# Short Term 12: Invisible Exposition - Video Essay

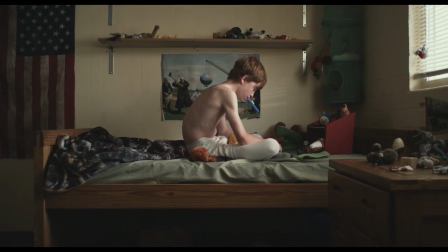One of my favorite films of all time, Short Term 12, does something better than 99% of the films we see today.
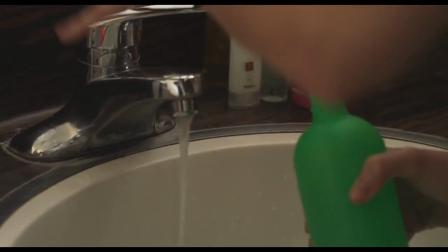It introduces exposition organically and allows for the viewer to keep on guessing and learning throughout the film.
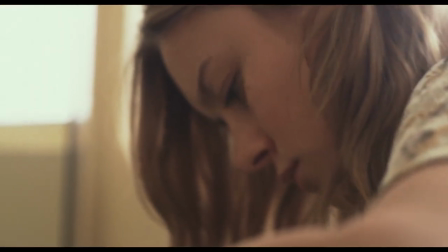If you haven't seen Short Term 12, I highly suggest you do so before watching this video.
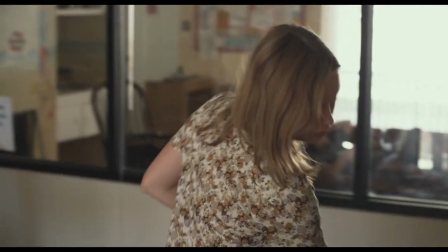Not only is it a great piece of cinema, but I'll be diving into some of the plot details that would detract from your first viewing experience.
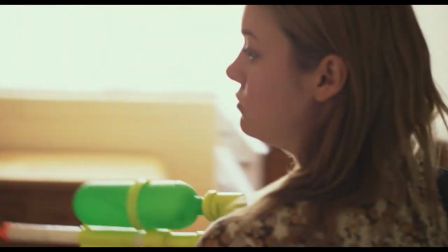Now with Short Term 12 and the subject material and the themes it's dealing with. It could have easily been preachy and melodramatic,
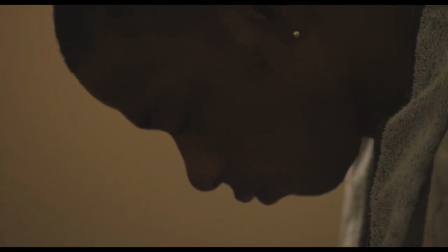but since director and writer Destin Daniel Cretton spent time inside the world where he was in a group home with troubled teenagers, we are left with a realistic,
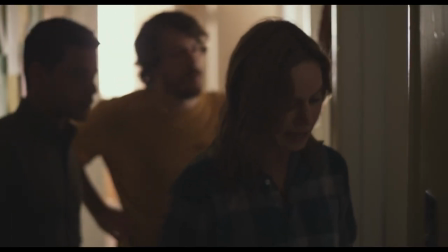jaw-dropping story. Brea Larson gives a breakout performance, but I want to talk about John Gallagher Jr.'s performance, in line with Rami Malek's.
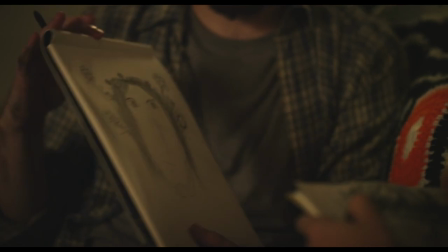Gallagher's Mason is one of the clear highlights of the film. Mason strikes a perfect balance between silliness, charismatic, and comfort with the kids.
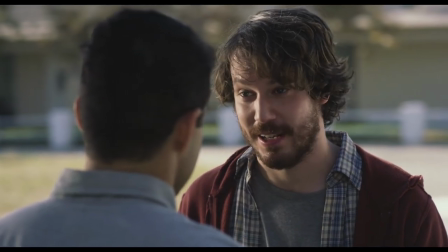And I believe that he's actually the voice of the director throughout the film.
I'm going to lose it in my shorts in front of all these people.
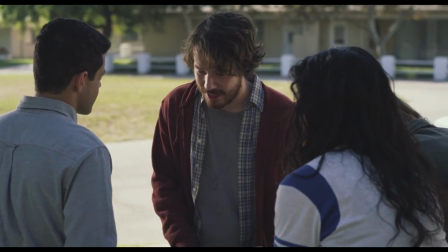While Rami Malek's Nate is naive and clueless. And I believe he's there to symbolize the audience and give us a gateway into this world.
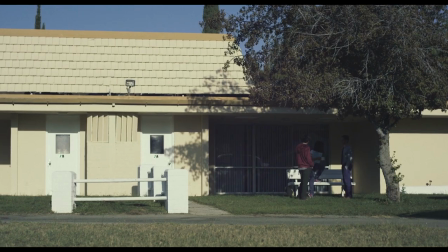Holy shit. Remember what I said.
Perfect example of this is when we see Nate and Mason's first interaction.
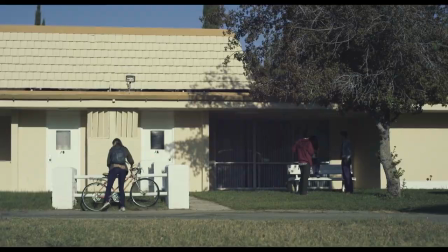I've got a pretty good story for you if you're ready.
This simple story being told is a masterstroke.
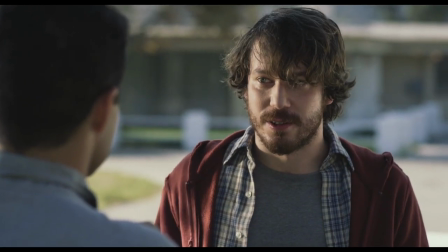It does a couple things extremely well. It establishes our main characters and their personalities through interactions and reactions to the story.
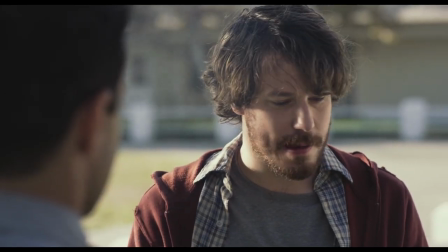If you're listening to a story of Mason's, understand that there's very little reality in it. Hey.
But it also gives us a ton of exposition without even knowing it.
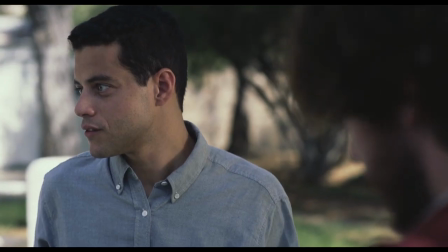It gives us clear rules for the group home that will be very important later.
Once they're a foot outside the gate, we can't touch them.
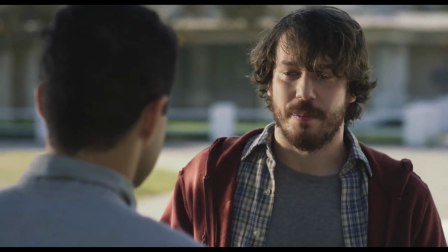It adds backstory to the characters and their relationships, and priority roles inside Short Term 12.
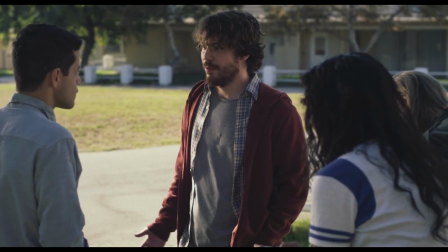It's my second day, so I don't know what the hell is going on, but Grace, she's standing right there, and she just lets it happen.
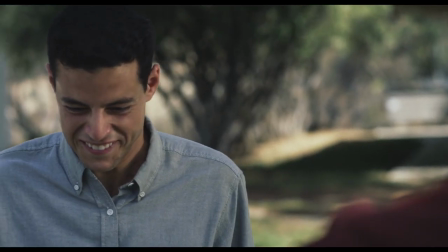But the main thing we see is when Sammy busts through that door, we get this one.
I've never seen anything else.
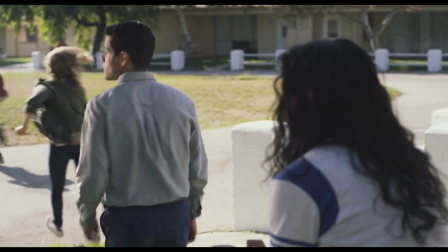Where are we going, Nate? Wait, what? Come on, Nate! Go.
The audience is thrown in head first.
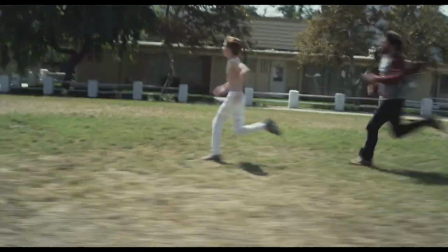A nice, calm, simple story with a cigarette can spontaneously combust into a rundown with a swearing child at the other end.
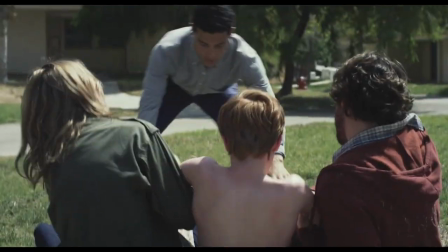Nate isn't allowed to sit back and watch. Just like the audience, he has to participate.
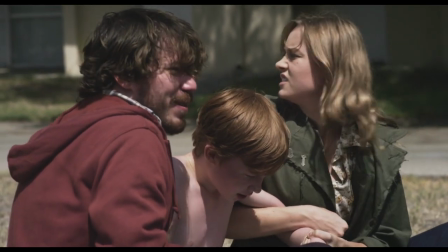Oh, got pretty far that time. I think it's a new record.
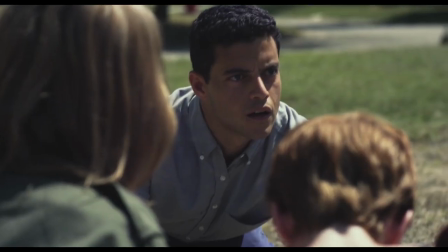Then Mason continues on with his story, which causes Nate to look shocked. This is normal for them.
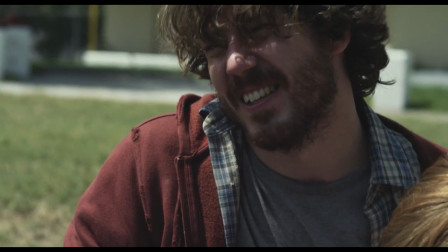This is every day. Mason acknowledges Sammy, implying that they do care.
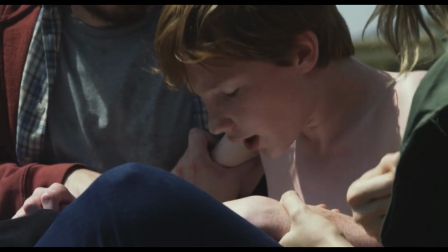It isn't just a job.
You heard that story, right, Sammy? Yeah. All right, let's get you up.
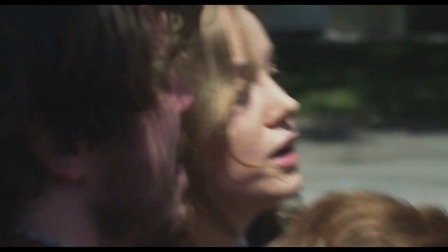Up we go. All right, I'll see you back at the office. Welcome to Short Term 12, man.
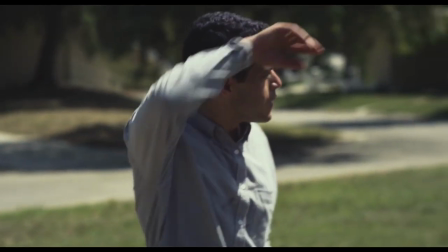All right.
And then we're left on our own for us to make our own decisions.
This guy's been eating his Wheaties in the morning.
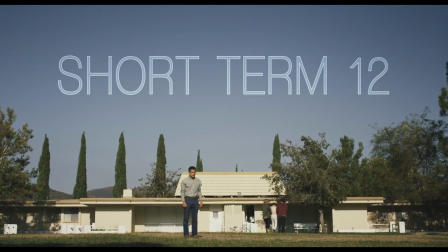Have you ever thought about the Olympics in here? We're on a track?
I believe that Cretton's direction is flawless. even in the opening montage.
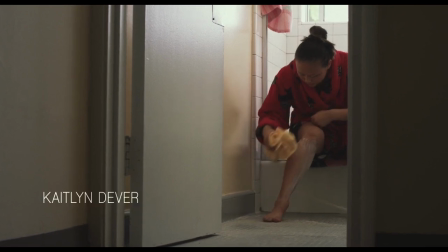First we get spatial awareness of where everything is in Short Term 12, while introducing us to main characters and their personalities.
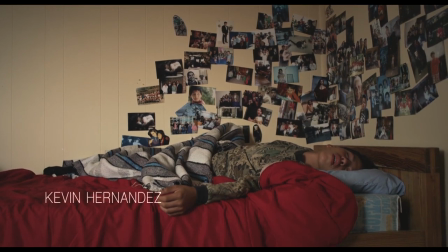But there's simple attention to props that will become very important later on, but for now they seem like nothing.
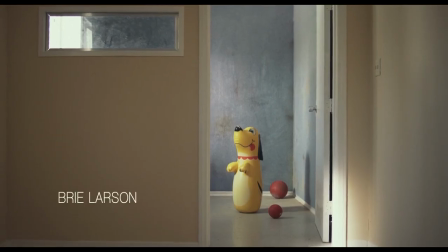The cool-down room is shown but not explained.
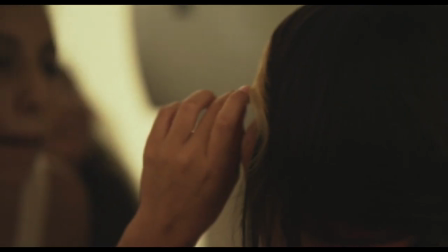We only see one shot of that dog in the room, but later when Jaden is sharing that important moment with Grace, we see the dog, and instantly we make the connection.
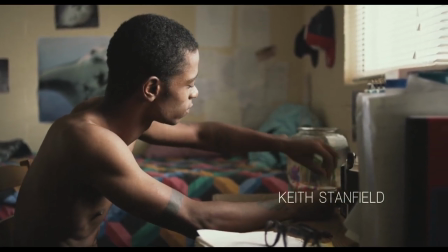There's a simple shot of Marcus with his fish, which again will be very important later,
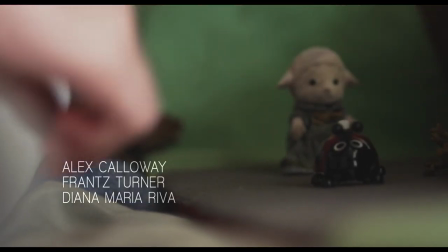and Sammy with his room full of toys, which will later be taken away from him, causing a meltdown.
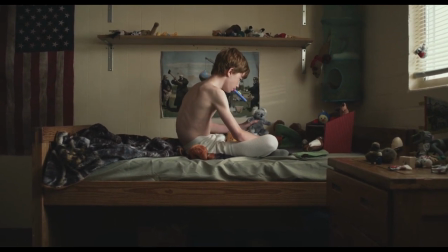These simple shots that the audience remember are the very least intrusive way of introducing exposition.
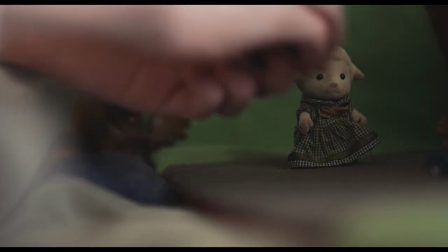They draw zero attention to themselves. Every seed has a payoff, and the biggest one of all is the last scene of the movie.
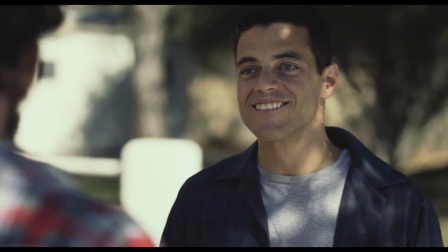Cretton decides to bookend the film with stories by Mason.